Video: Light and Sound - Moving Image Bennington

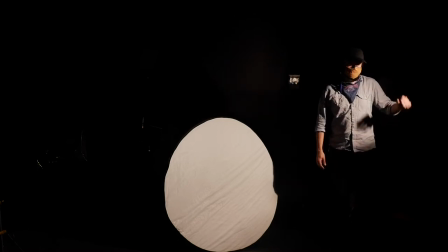(0:00)
All right, when we talk about the qualities of light, there's four ways to describe them.
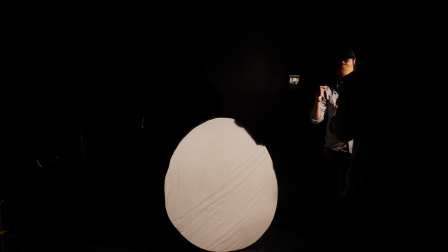(0:06)
There's hard and soft, and there's specular and diffused.
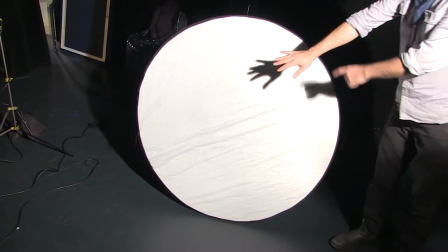(0:11)
Hard and soft is really describing the quality of the shadow and how sharp is this shadow, basically.
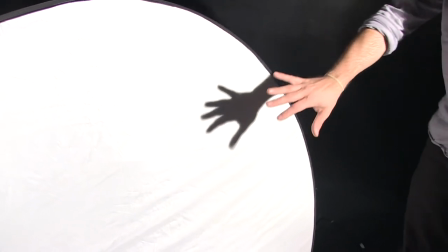(0:19)
Is it hard like this, or is it soft, more soft when I diffuse the light?
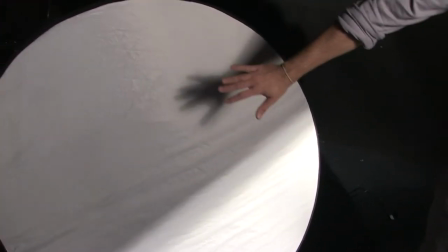(0:27)
You see how soft that is after diffusion, much less sharp of an edge. Specular diffused overlap there, I adjust this boom on the Omni light,
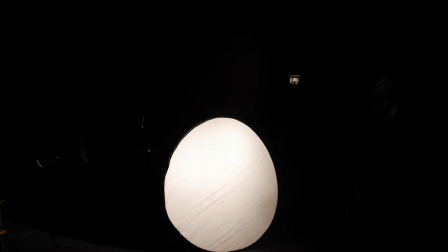(0:45)
I can focus the light and now it has a hot spot which we call this specular.
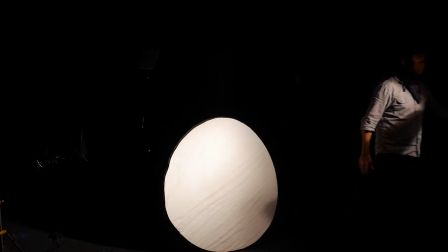(0:54)
there's a hotter spot and then it falls off. If I put the silk back or I diffuse it with a gel
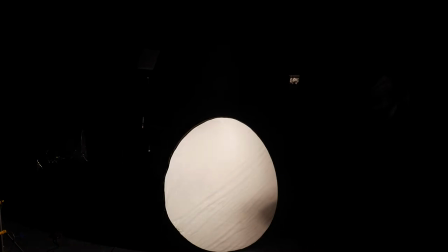(1:02)
or use this focus boom and make it more even,
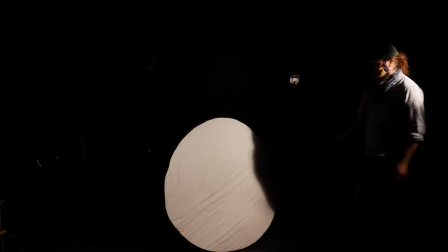(1:07)
this is called diffused and this is actually describing the fall off of the light itself.
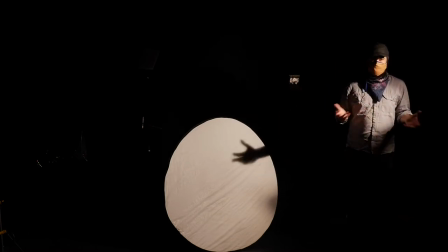(1:14)
Every fixture is a little different whether whether it's a hot light or a soft light or an LED. When using these hot lights, it's really important to be aware of your surroundings, to have sandbags on the stands. It's gonna be very hot, it'd be very dangerous to fall on anybody or any property. And these blind doors can be quite dangerous. They're at eye level, you know, sharp edges. It's also really, really important to communicate on set But when you're turning a light on, I would say striking pretty loudly to give an opportunity for other people on the set and our actors, subjects, to squint, to cover their eyes, to look away. These lights get really bright and we don't want to assault our pupils in that way. So just get in the habit of saying striking.
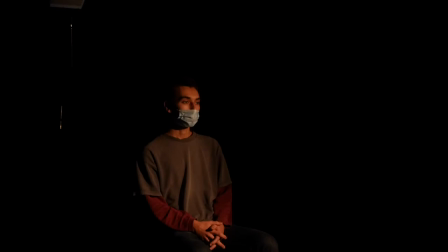(2:10)
All right, so we're starting with just one light. Our brightest light, the light that sets the scene for our shot, is always called the key light. Genuinely start with this place somewhere between 45 degrees the subject and the camera.
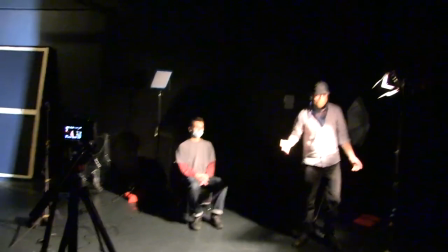(2:28)
You know, I maybe start around 30.
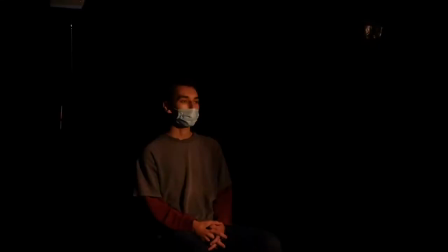(2:32)
Notice these barn doors on the light have a really soft edge because they're so close to the light,
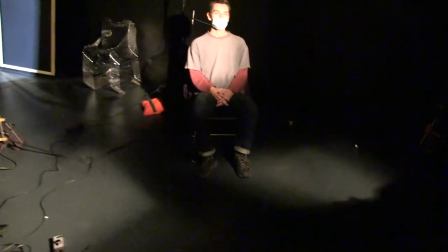(2:39)
so I can really dial in on my subject here, and it's not a sharp edge. All right, now we're going to add the second light, so the two points set up. This is going to be our fill light, and like I said before with the reflector, the goal is to just knock down any distracting shadows and give us more information about the scene, about our subject make it a little bit softer this is generally diffused but it doesn't have to be but because we're trying to knock down shadows we want a little bit softer this is not diffused yet i'm going to say striking
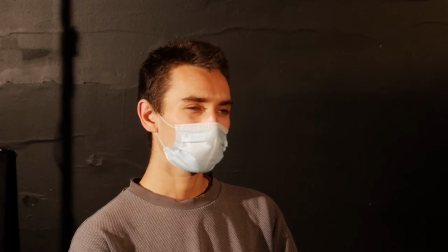(3:21)
and because this is so much brighter it just became our key so i'm going to dim it and and see what it looks like i
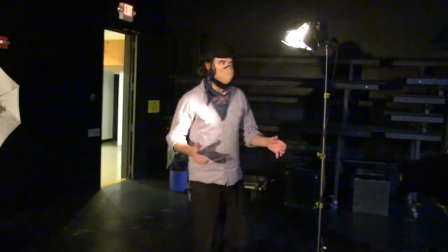(3:31)
have both these lights on dimmer so i can really dial it in and I'm going to raise this light a little higher. This is our key. The higher this light is, the less shadows across the face we'll have.
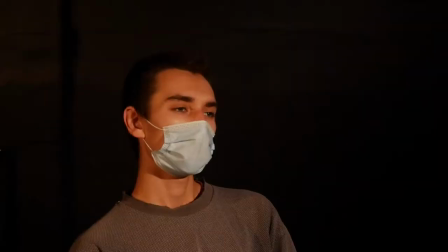(3:47)
So I'm just going to make it a tiny bit higher. Yes. A little bit lower on the fill.
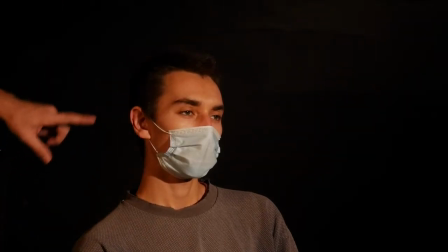(3:56)
So I think this is good. We have brought back our cheeks here. There's no distracting, no shadows. And what's really important is we can see the full eye on the broad side of the face here.